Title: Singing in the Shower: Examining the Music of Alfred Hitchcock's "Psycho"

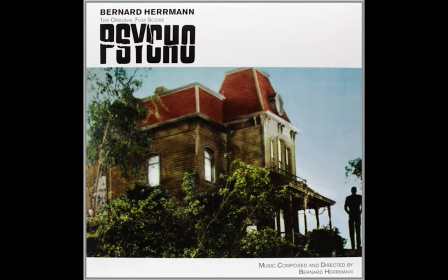(0:14)
Alfred Hitchcock was a director who understood how to get the visceral, emotional reaction he wanted from an audience. The music in many Hitchcock films, especially Psycho, provides more of the suspense of the film than the dialogue.
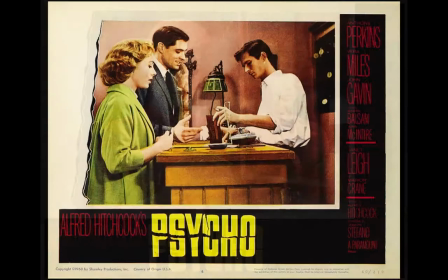(0:28)
By close reading various scenes from the film, we are able to see and hear how the drama is created aurally first, then visually. We will also do a close rating of the score and corresponding visuals from the iconic shower scene.
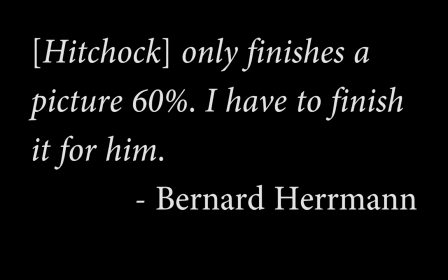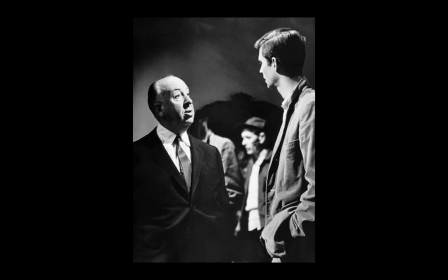(0:49)
How does the sound work like it does to create the suspense of the film?
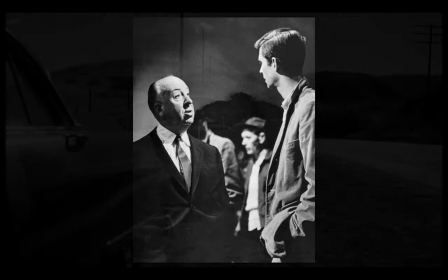(0:53)
To begin, in many scenes there is no score to accompany the action or dialogue.
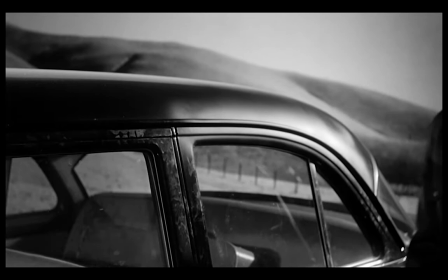(1:01)
Watch here to see how the suspense is built using only action.
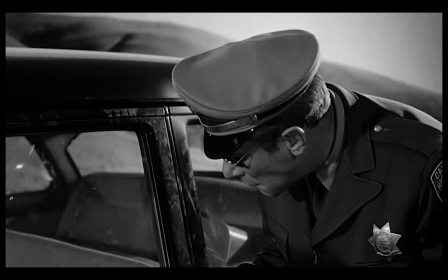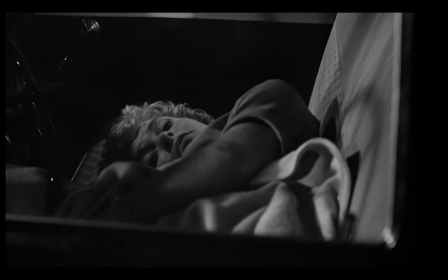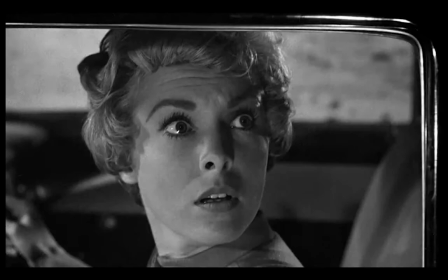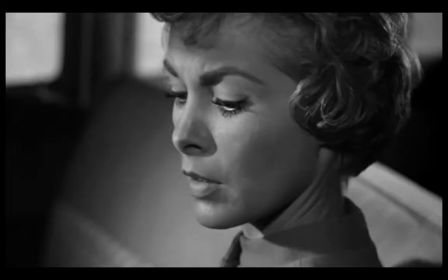(1:23)
The result is mildly suspenseful but not as effective as it is with the dialogue.
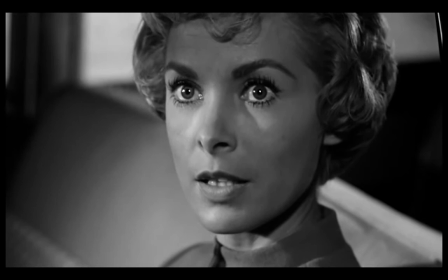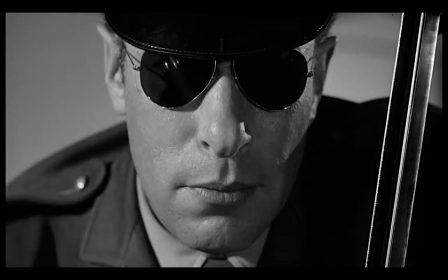(1:35)
Let's look at another
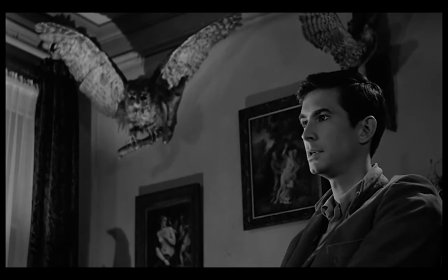(1:40)
scene to see where the dialogue is more effective in creating an air of suspense than action alone.
You understand? I don't hate her. I hate what she's become.
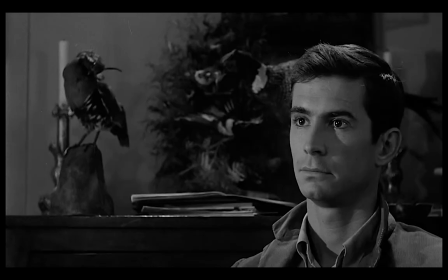(1:53) I hate the illness. Wouldn't it be better if you put her someplace?
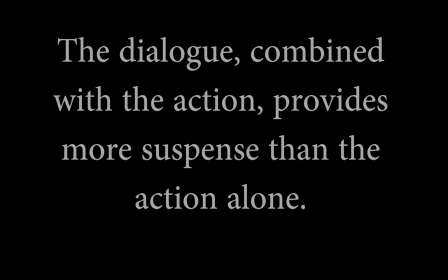(2:02)
Here we can see that the dialogue combined with the action provides more suspense than the action alone.
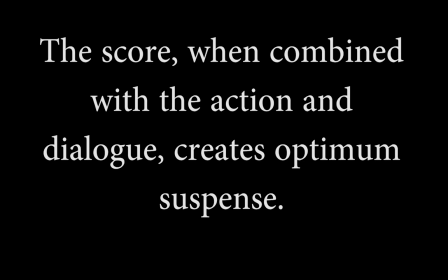(2:09)
Let's now watch how the score, when combined with the action and dialogue creates optimum suspense.
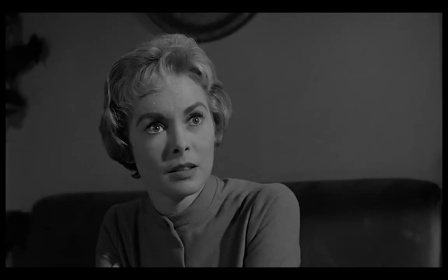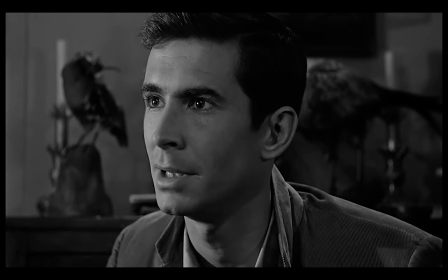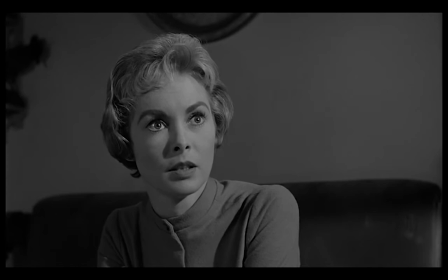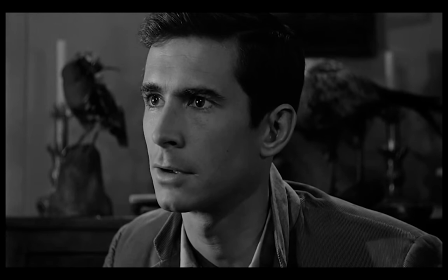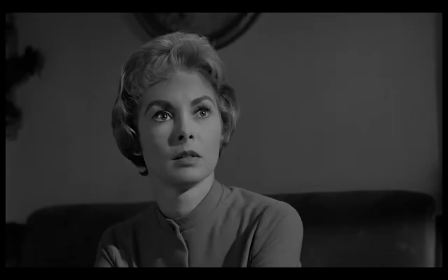(2:45) The cruel eyes studying you my mother there
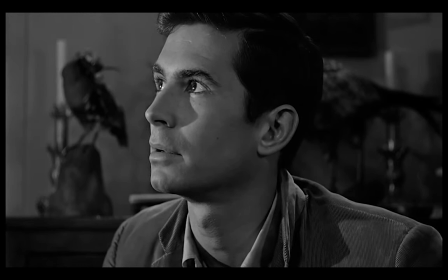(2:52) But she's harmless
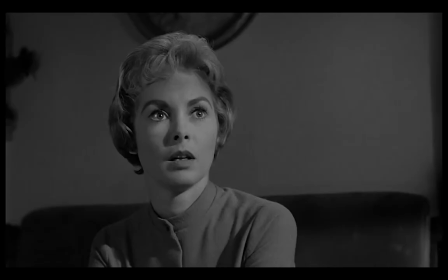(2:56) She's as harmless as one of those stuffed birds I Am sorry. I only felt It seems she's hurting you I
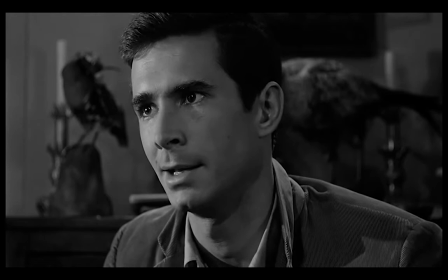(3:08) meant well People always mean well I collect their thick tongues and shake their heads and suggest oh so very delicately
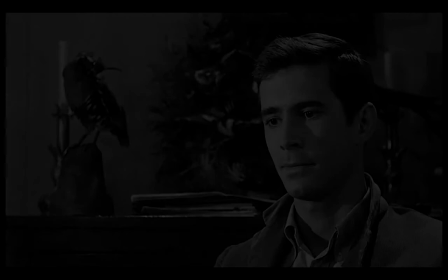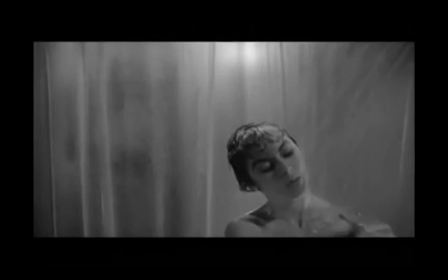(3:25)
To enhance the emotion of the action, let's look at the iconic shower scene without the Hermann score.